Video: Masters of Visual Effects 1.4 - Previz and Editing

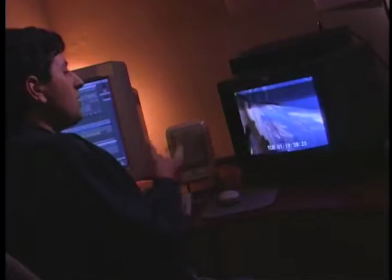So there's a lot of nuance that went into making those decisions of when to speed up, when to slow down, and playing with all those timings as part of the editorial process.
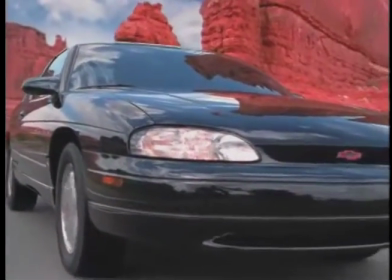Again, this is a pure visual effect.
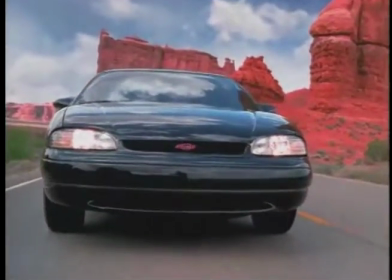All those changes in speed and velocity are visual effects that were later achieved in a finishing suite in a post house to actually get the different ramps ups and downs.
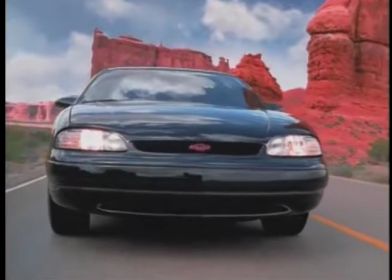So you can see if we pause it here in the midst of the first transition,
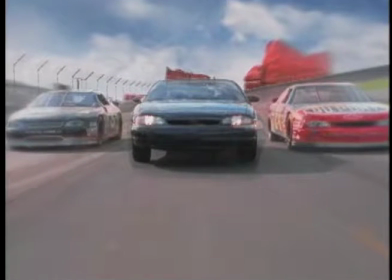the very first pre-visualization of this transition was simply done as a two-dimensional move in the editing room,
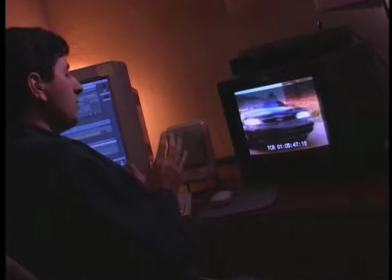where this first shot is literally zoomed away from camera.
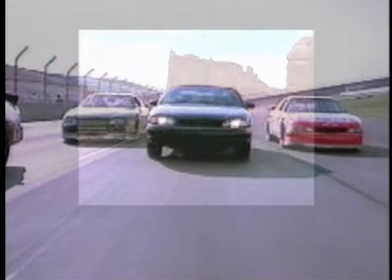So you can see that this first transition here is a very primitive 2D pullback on one plate to roughly matching up with the position of the other car, and there's a cross dissolve between the two.
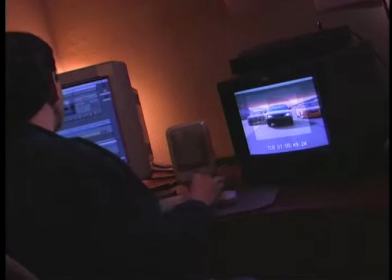Now, because it happens relatively quickly, it's kind of hidden, but if we compare this to the actual finished transition, you can see that there's this gorgeous combination of techniques.
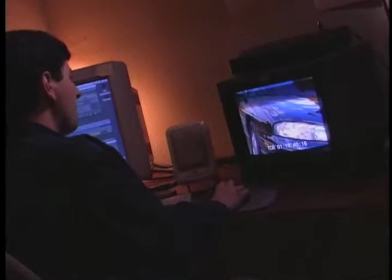I would imagine, and I don't know for sure, but I would imagine there was a combination of morphing, of
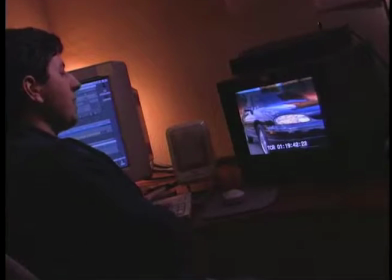warping to resize the image to match up more accurately so that you'd have this perfect overlap between the two vehicles.
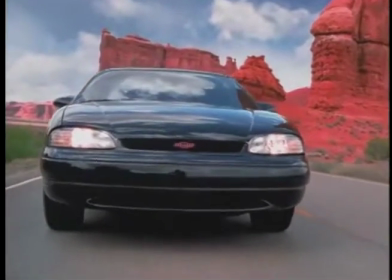It really sells itself as a beautiful transition.
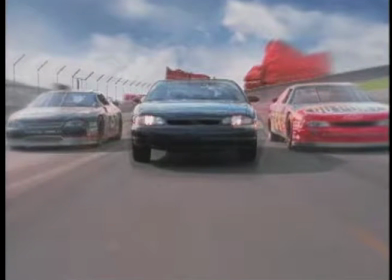It feels as if we've jumped in space and time to some other environment, namely a racetrack, and really there's no
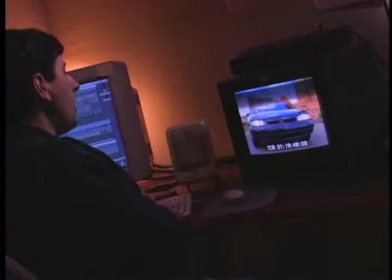discernible artifacting or jarring clue that this is a visual effects shot, of course, other than the fact that this is impossible to do. Notice some of the gorgeous details in here.
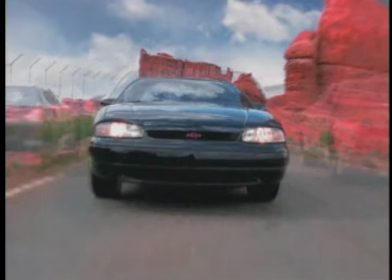We have actually some of the desert kind of recessing behind the vehicle,
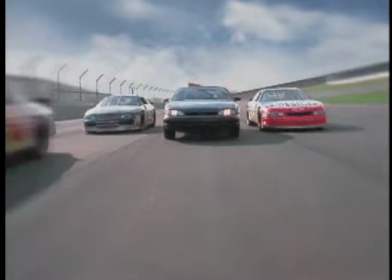and we can see that some of these rock outcrops kind of remain with us until the very end of the transition. We actually see as if the desert is coming with us to the racetrack.
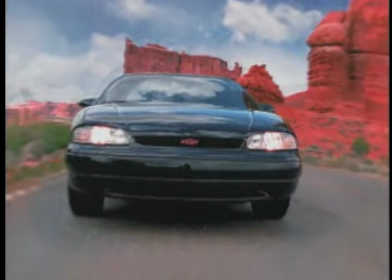There's a nice blurring of the environment. I mean, this is just a gorgeous shot.
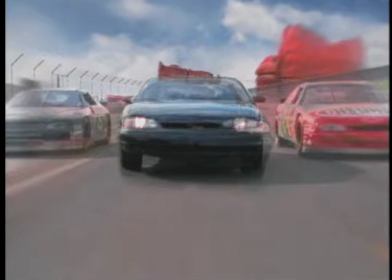Within a shot, that is, because it doesn't stand on its own. It's really a transition shot.
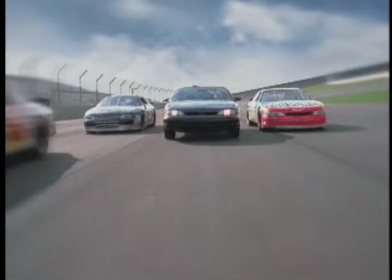But you can see cars fading in, grass dissolving away, the edges of the car lining up nicely.
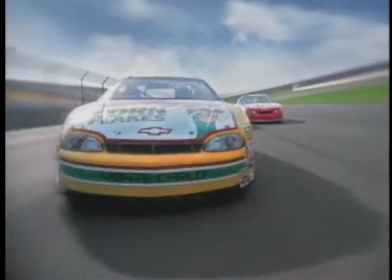Then we come into this kind of stylized environment here in the final at the racetrack environment,
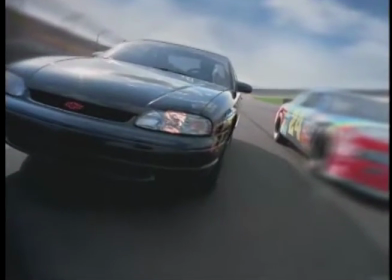where we have a nice kind of soft blur around the different cars, which kind of de-emphasizes the racing cars and emphasizes our hero car.
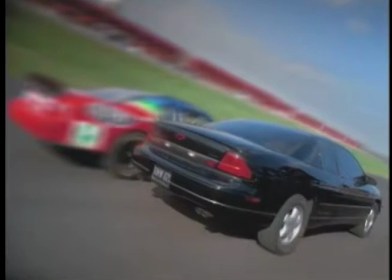All these very gorgeous details transpire in the blink of an eye in the final spot.
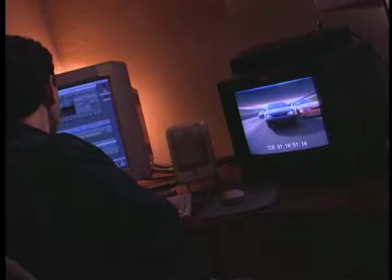Also to note, there's several
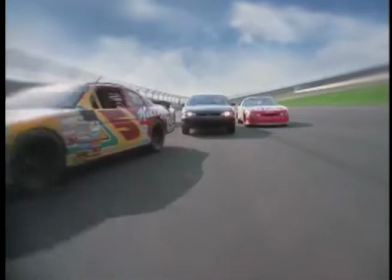several visual effects within this shot going on. There's reflections that are being added to the car.
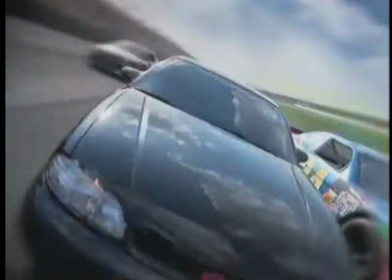There's shadows that are being removed from the car. You can note in this part of the shot here that there's actually a crane that's reflecting because the camera is on a crane.
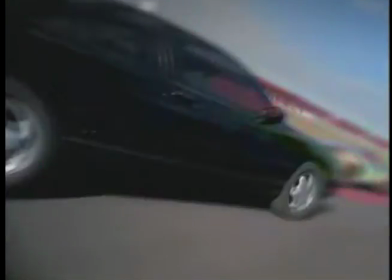We actually see a reflection of that crane in the nice polished black surface of the car. All these details had to be resolved.
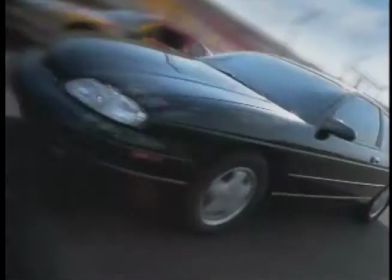And again, there'll be much more details about how these other parts of visual effects work were done in other programs in the series.
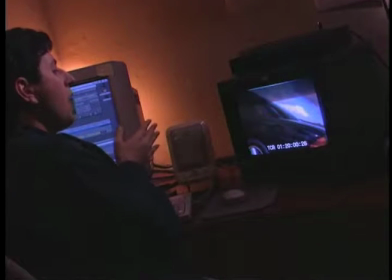But keeping to the pre-visualization aspects, you can see that how critical all the early decisions were about timing, pacing, and camera movement, and how those rippled through not only through the shoot and the first offline edit,
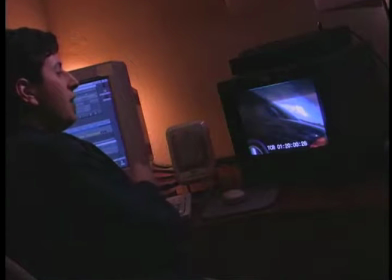but also into the final spot, which is kind of a gorgeous one-shot effect that's 30 seconds long that tells the story of this car as it moves from these different environments.
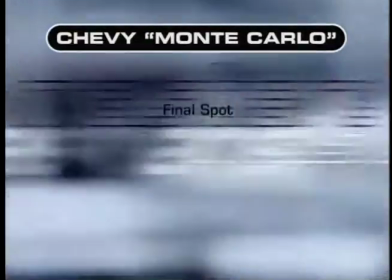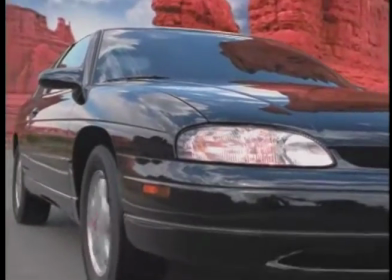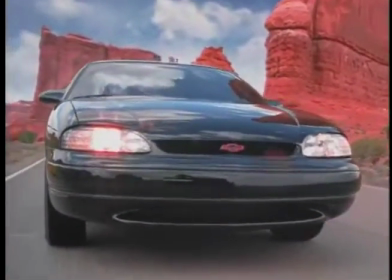There are two sides to every Monte Carlo.
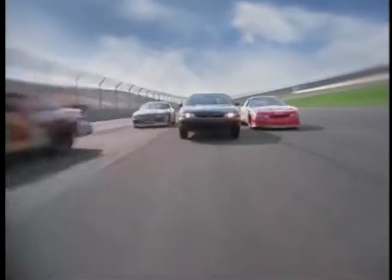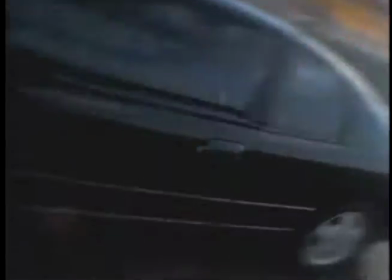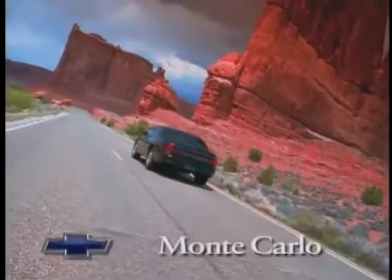Monte Carlo. The side you show the world is up to you.
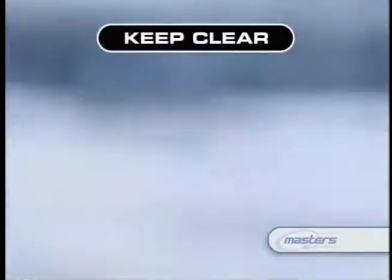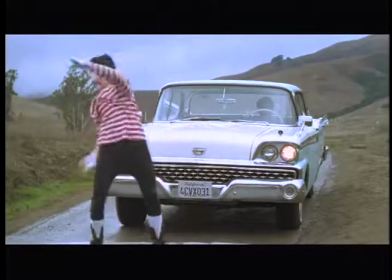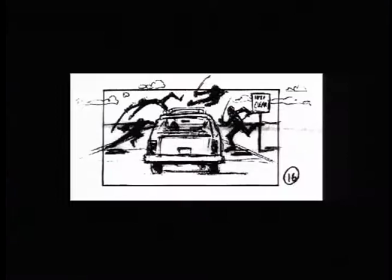The other thing to bear in mind is that not only do we need to pre-visualize our visual effects, but there's also the audio component to our visual effects.